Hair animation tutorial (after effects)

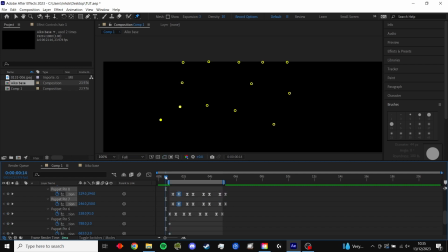246s
And what that does, it makes the top one move before the bottom two, and that kind of gives it more of a realistic look.
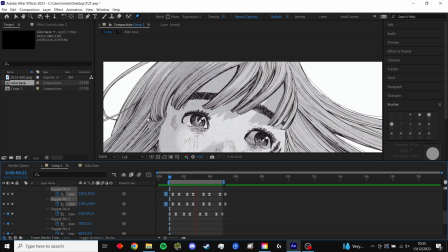254s
As you can, if you compare it to the other two here, I don't know, I think it looks a lot better. I think you should do it.
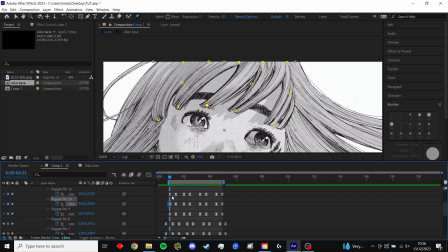All the things that I'm doing now are just to make the keyframes a bit more random,
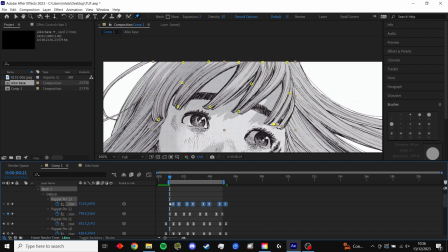284s
and less formulaic. I don't know if that's a word, but that's what I'm trying to achieve. I don't want it to look stiff or like pattern-like at all. I want it to be very random, very
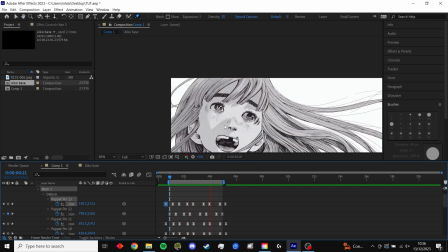301s
as if the breeze itself is hitting my laptop and making the hair move. That's what I want. So I don't think I should explain it.
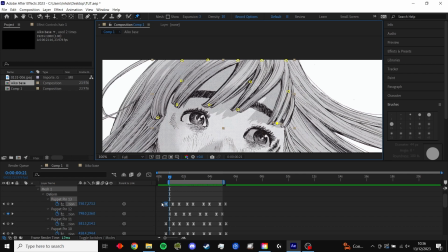312s
You can just look and see what I'm doing. And yeah, that's basically it.
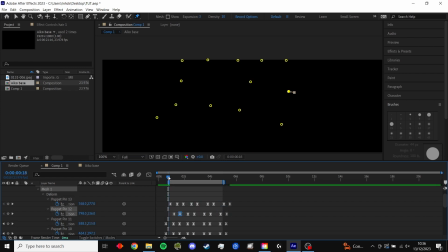321s
After that, you're basically done. Move on to the next piece, you know, the next chunk of hair, and do the same process all over again. Yeah, that's it. Simple, easy. Leave any questions in the bottom.
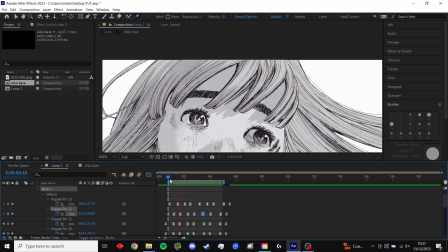339s
Don't like the video. I made this in like 5 minutes. And yeah, I hope it helped. I forgot to mention, if you want any other tutorials, let me know.
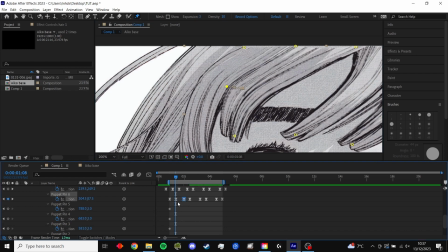357s
I was thinking of making one on how I redraw panels. That's a very, very important step when animating, because you gotta do it.
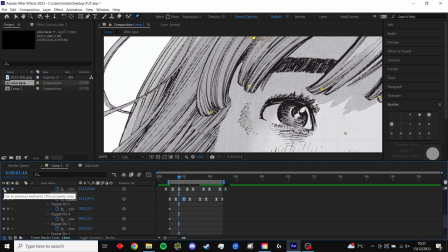369s
So I can do one on that. I can do one on fucking anything. I don't know. Just let me know, and I'll try. I'll try to make it. Yeah, once again, I hope it helped.
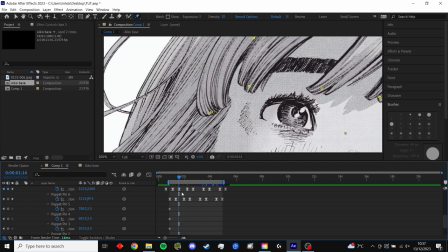385s
I'll see you when I, you know, find the energy to make another video.